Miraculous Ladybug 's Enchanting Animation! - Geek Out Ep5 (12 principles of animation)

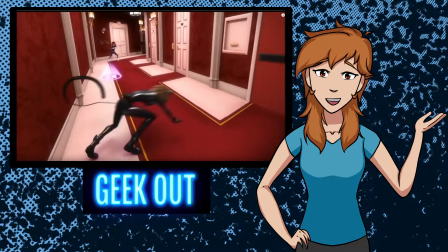It adds a little bit of flavor text to what's happening here by it curling up and around in a way that cats' tails do, more than just following through and overlapping. The next principle is called timing.
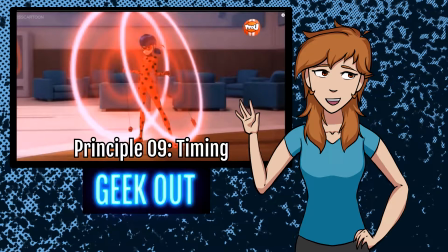So the emotion or true nature of an action isn't just defined by the action itself, but by how the poses are timed together to complete it. We've talked a lot about timing before when it comes to storyboards and how long an action will take,
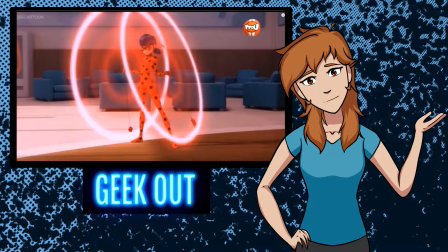and how that has an impact on the emotional feeling that the audience gets from it. This show definitely has a great way of using timing with a lot of their big animated sequences.
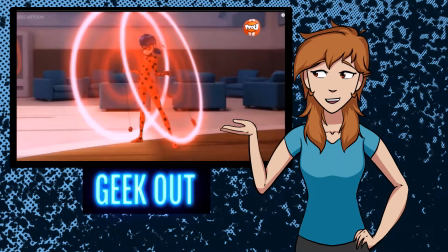So for example, in this fight scene, Ladybug is going up against a bunch of different enemies, and they use impact of timing to help really push the emotion of the action.
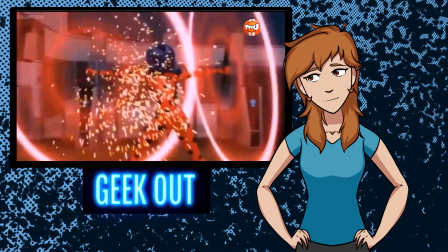So we have this setup of them all shooting at her.
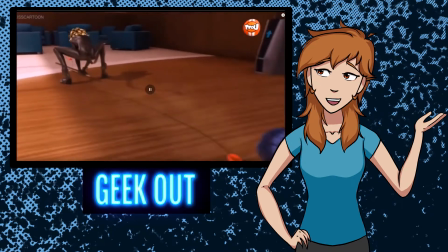Follow Cat Noir in as he goes to attack. That movement is close in on framing.
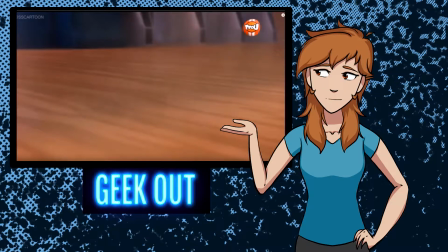We're talking about timing here, but it zooms in very close in order to set up that framing.
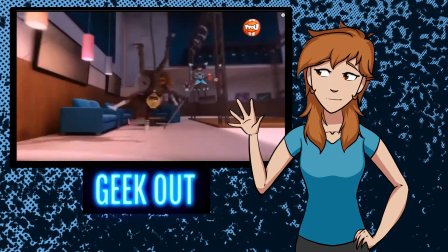But you'll notice the timing speeds up too.
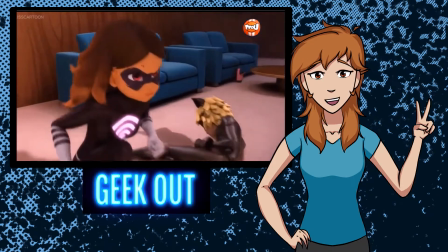She kicks, and then slowed timing for impact.
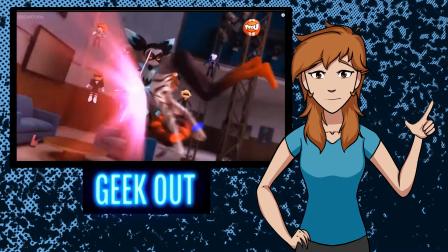The response, and the slow-mo again.
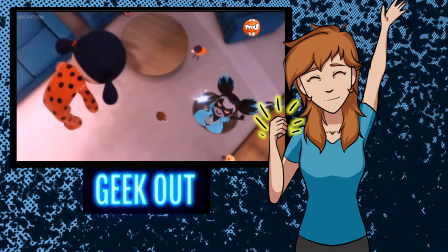1, 2, everything is coming together, and completely slowed down.
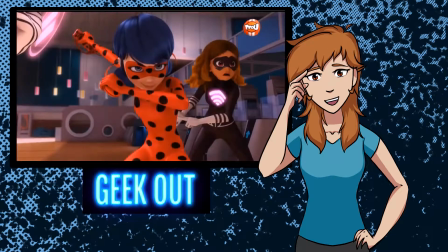And the time and the spacing at the end gives her room to breathe and
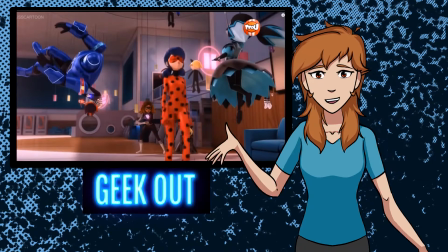whistle and kind of be a little bit snarky with the fact that everything was so intense just 10 seconds ago.
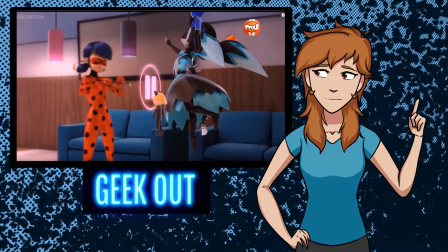That sense of timing really helps build our excitement for it and then release that excitement when she has everything under control.
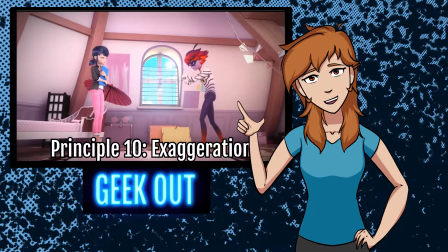Next is exaggeration. So taking the pose or action from a sequence and pushing it for clarity of emotion.
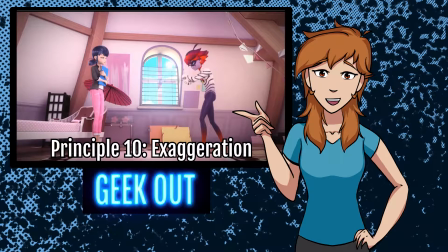So if someone is excited, you can push the silhouette and overall feel of the pose to sell that emotion.
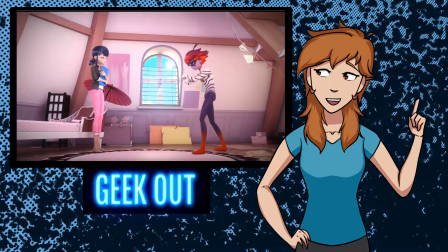So for example, you can also use exaggeration to showcase who a character is based on the poses that you use.
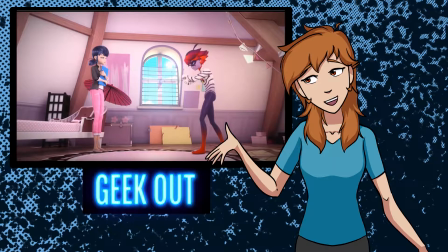So in this sequence, the akumatized bad guy is in love with Marinette,
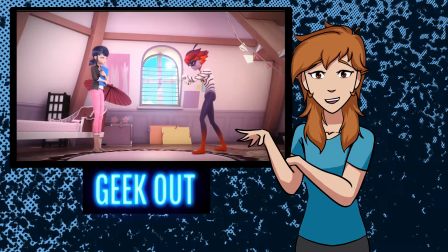and so he's offering her a note, and he could just come over and hand it to her, right?
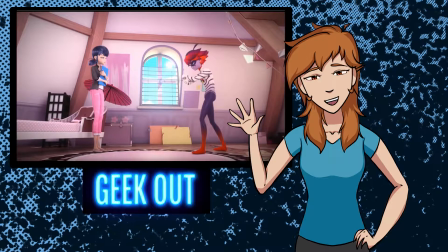Or he could do the cat noir thing if you've watched Miraculous and come over and bow and give it to her gracefully.
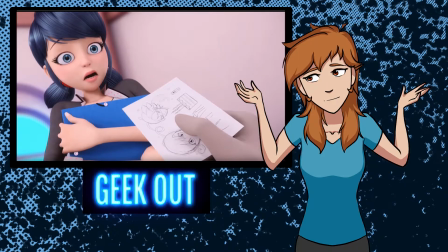However, notice the use of exaggeration in this sequence. Did you catch it? The timing for it for you to notice it in this sequence, which is why I picked it.
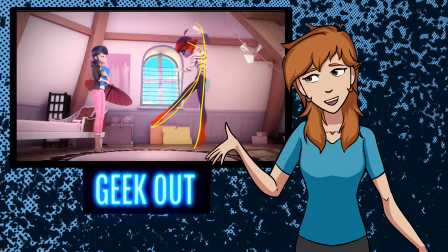This is a very over-exaggerated pose for him to come into a bow, right?
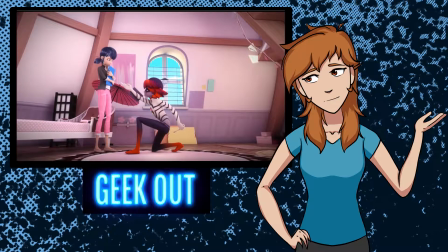This over-exaggerated pose really sells the emotion that even though this is a villain, he's being very cute, very sincere, very innocent.
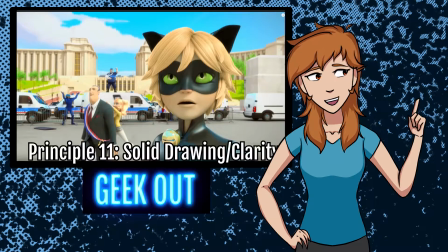The next principle mainly pertains to 2D animation. It's called solid drawing. It talks about keeping forms consistent across different angles of drawing a character.
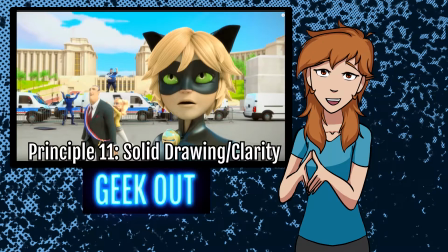However, in 3D, I personally like to think of it as clarity of animation.
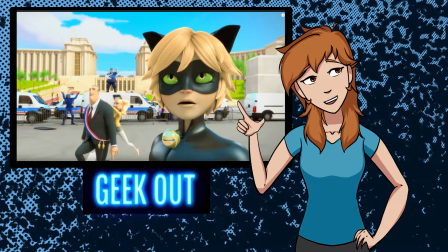By that I mean, whatever you're animating needs to be clear to the audience. And in 3D, it's easy to create an animation that looks great and clear from one angle,
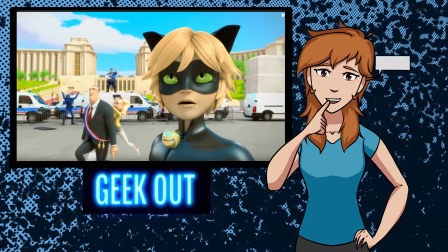but because of the nature of a 3D object, does not look the same from a different camera angle.
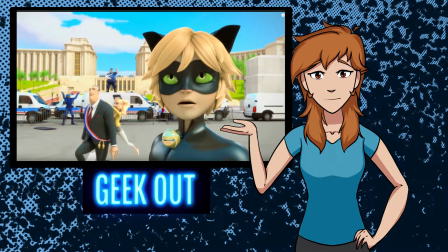So keeping that in mind in 3D, in my opinion, is something that can be very tricky and another principle to keep in mind.
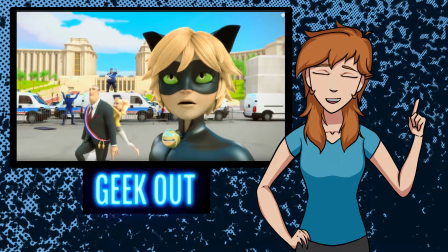There's 3 things that are happening in this sequence. The policeman in the background, there's Chloe and her father celebrating in the midground, and there's Cat Noir in the foreground.
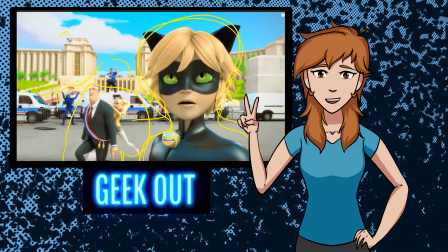At the same time, there's 2 competing emotions that happen in this sequence.
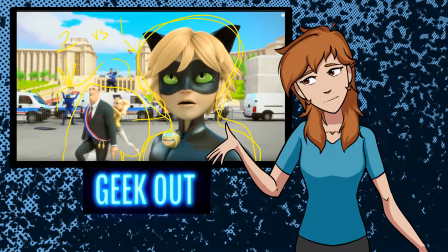The excitement and the celebration versus the wow and the love that's happening from Cat Noir.
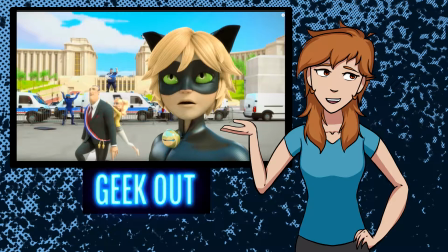They've done a great job as far as framing as well as keeping the motion that happens here,
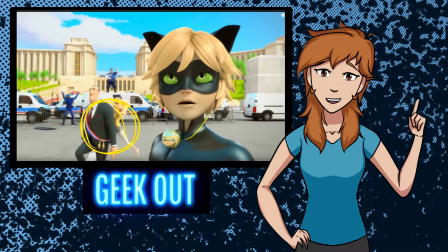because you have already something happening in the foreground and you have something happening in the background,
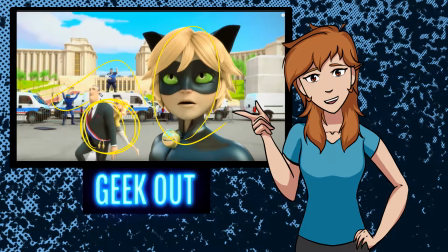it would be really easy to muck it all up and for it not to be clear to the audience what's happening.
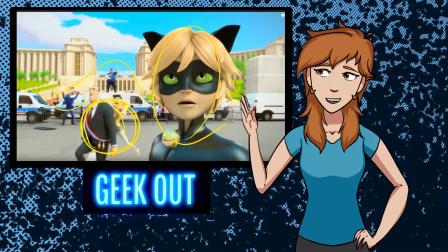Because of that, keeping this solid drawing principle in mind in 3D, they have this animation happen moving this 3/4 direction,
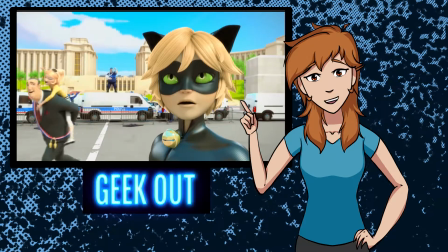so that way this posing of what they are doing doesn't get lost with the busyness that's happening in the other parts of the frame.
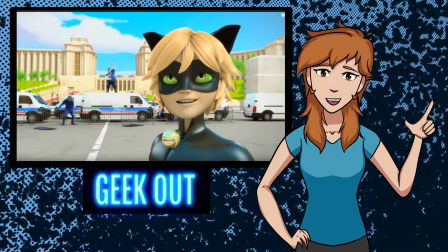You notice that? Everything happens in this 3/4 view direction to keep that clarity in a scene that is already very full of other objects.
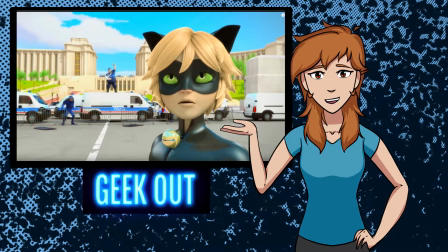So again, that's my own personal take on it from a 3D perspective. You're free to think of it however you will.
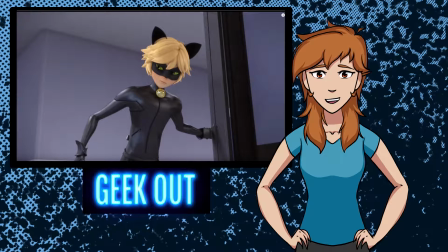This show is just dripping with the last principle, which is appeal.
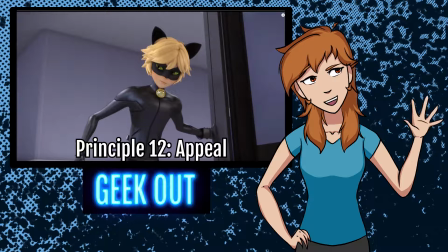Appeal is a little bit more of a nebulous concept, the idea being that the characters and their movements should be likable. The characters and actions you create should be pleasing to look at. The way they move should match the way they look.
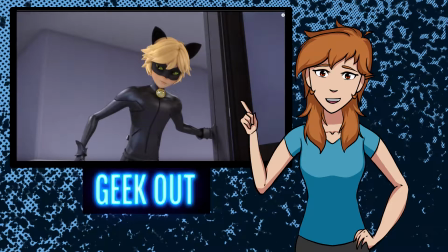So the superheroes in this show have very fluid moments, Cat Noir having the most cat-like and smooth demeanor, with more of a focus on sword fighting.
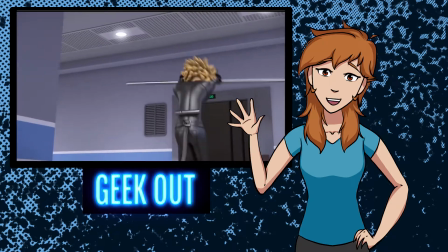From all the clips we've been through, and especially if you love the show yourself, you can see that this show has quite a lot of appeal.
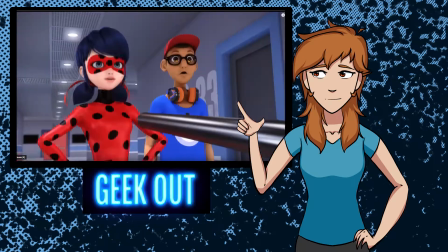So for example, even him getting into position has a good sense of appeal.
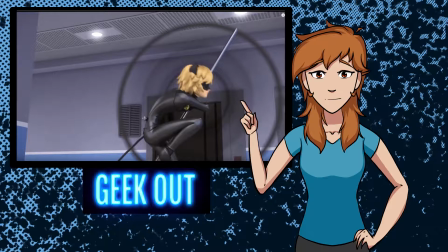You'll notice though, in this sequence, we can almost put all of these concepts together really quick.
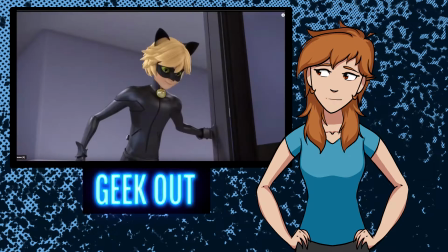So let's execute every single one of these principles in one sequence.
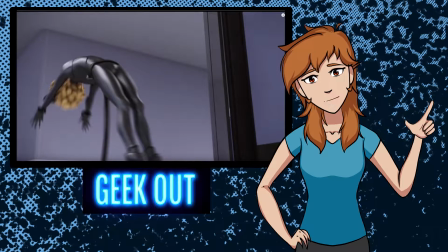So the first one, squash and stretch. You can honestly already start to see that when he backflips,
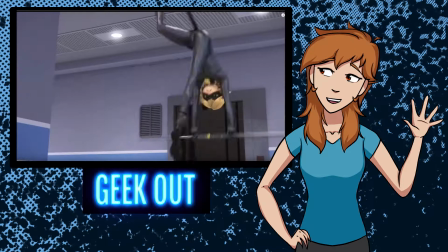as he is stretching back into the frame and his legs stretching and then squashing
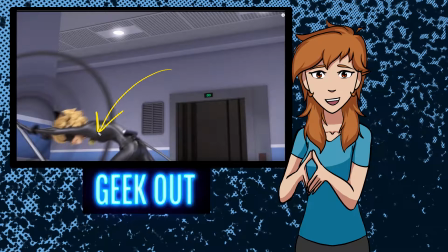as he lands and takes the brunt of that motion into his chest,
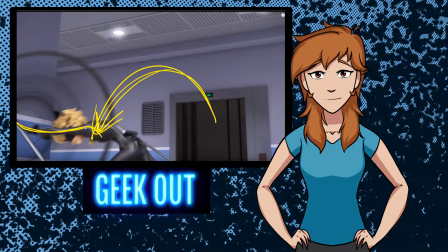and the stretch that's still happening through his arms. Alright, squash and stretch.
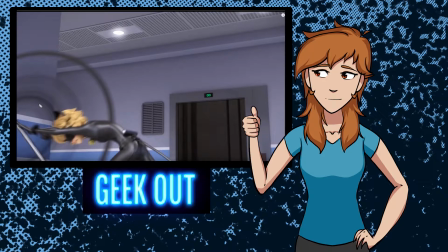Done. Anticipation.
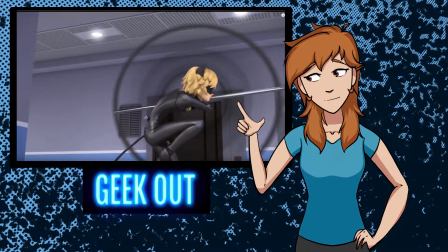You can feel the anticipation when he holds this pose before the final pose of being aggressive, right?
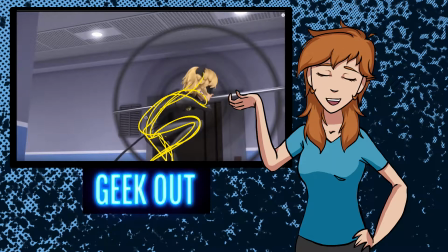This is a great anticipatory squished pose that we hold on before it moves completely through to the final pose,
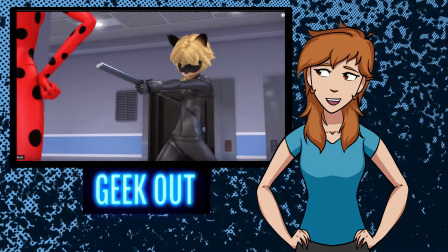which is the large action. All right, anticipation, done. Staging. The fun thing about this sequence is the staging.
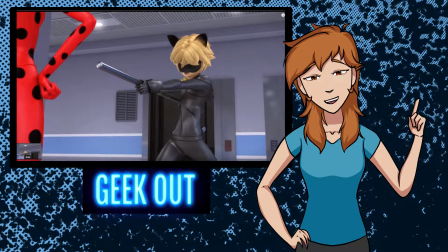We don't know who's behind him, just as he doesn't know who's behind him. And then as the camera backs out and settles with his final pose, we get the silhouette of Ladybug and we hear her voice to know that this is an ally. By using this camera trick, we are unsure if it's a villain as much as Cat Noir is.
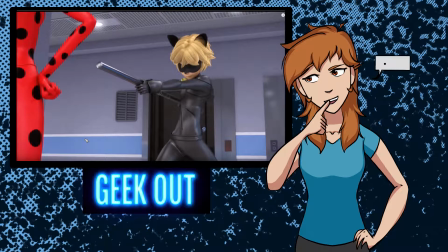Staging. Done. Pose-to-pose animation. I think you guys can catch some of the poses in this sequence already, but we'll go through it really quick.
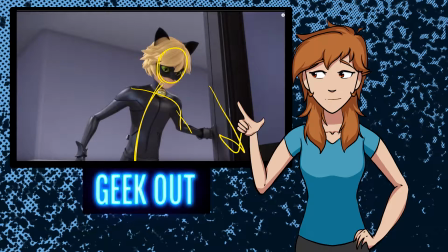So the first pose, Cat Noir is looking down into the elevator shaft. Next pose, He hears something, right?
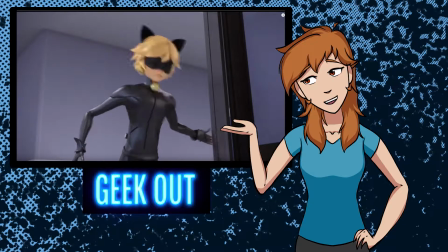It's just a turn of the head, but it's still a pose. You could call this anticipation again.
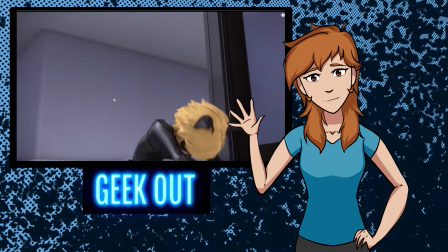So he's reaching forward before he throws himself backwards. And the next pose being his backflip backwards, right?
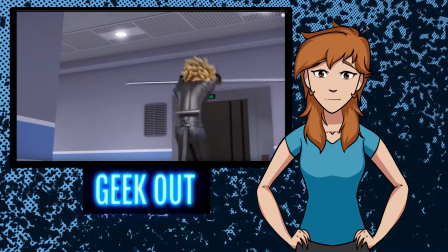Just as we talked about. You're starting to see the pose to poses. So I'll just play this part really slow and you can see the poses in action.
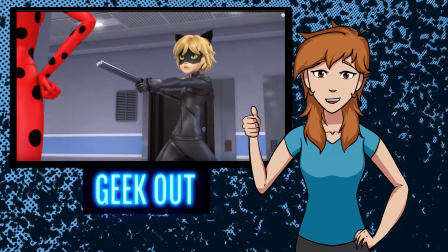All right, pose to pose animation. Check. Next. Follow through and overlap.
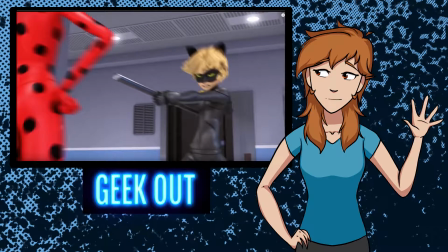This is a great one in this sequence, as any sequence that have Cat Noir's hair or ears in it will have this sort of essence. You can see that follow through and overlap really obvious with his hair in this sequence.
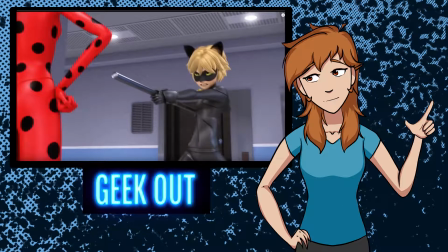Watch how it bounces forward and then settles back from his big action.
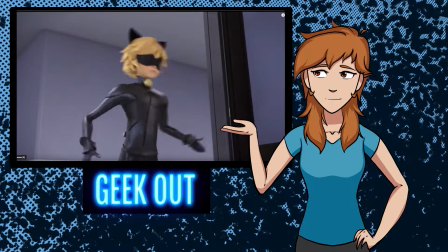Next, slow in, slow out. But the beginning starts rather slow and then speeds up into the anticipation and then the final reaction, right?
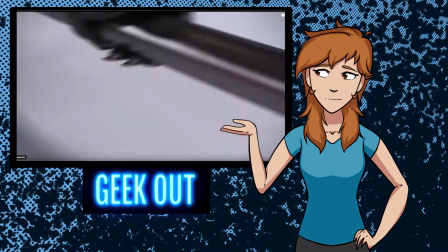So we have the beginning, speed up, slow, fast.
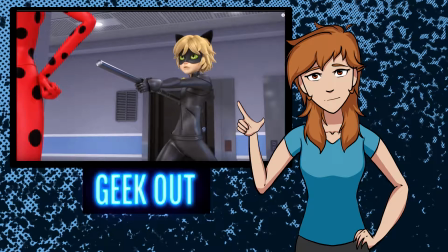You can feel that sort of movement and rhythm that's happening of going in and out of the poses, taking up different amounts of time.
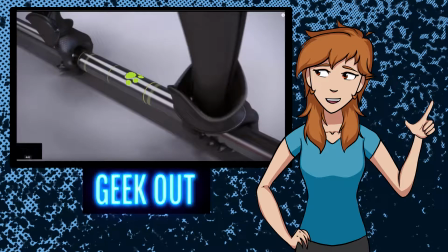Next, arcs. You can see the arcs with the backflip in of itself. It's a perfect arc there.
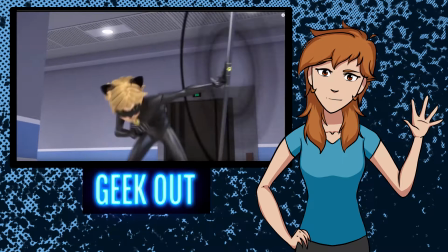That's an easy one. One arc that maybe is a little bit more challenging to see, unless we go frame for frame, is his arms.
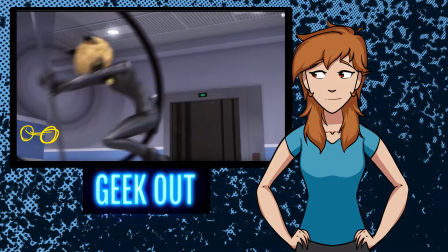I just started going through this sequence, tracking both of the hands,
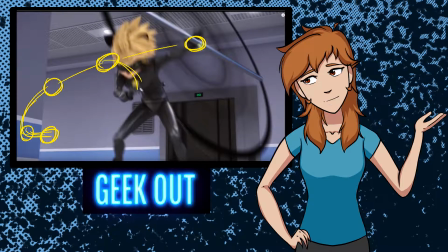and you can see here that both of his hands in 3 dimensions have their own arcs to them.
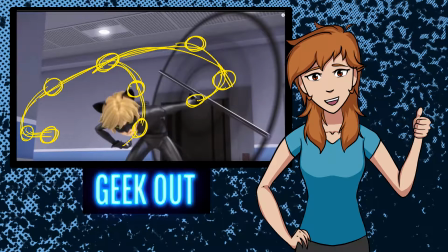So arcs are everywhere. They're hidden all the time. Keep your eye out for them next time. All right, arcs, done.
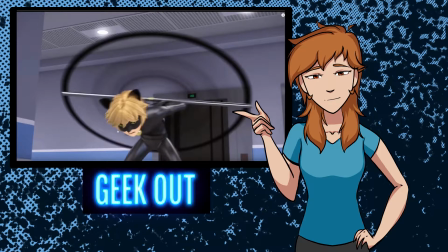Next, secondary action. So there's not a whole lot of secondary action happening here.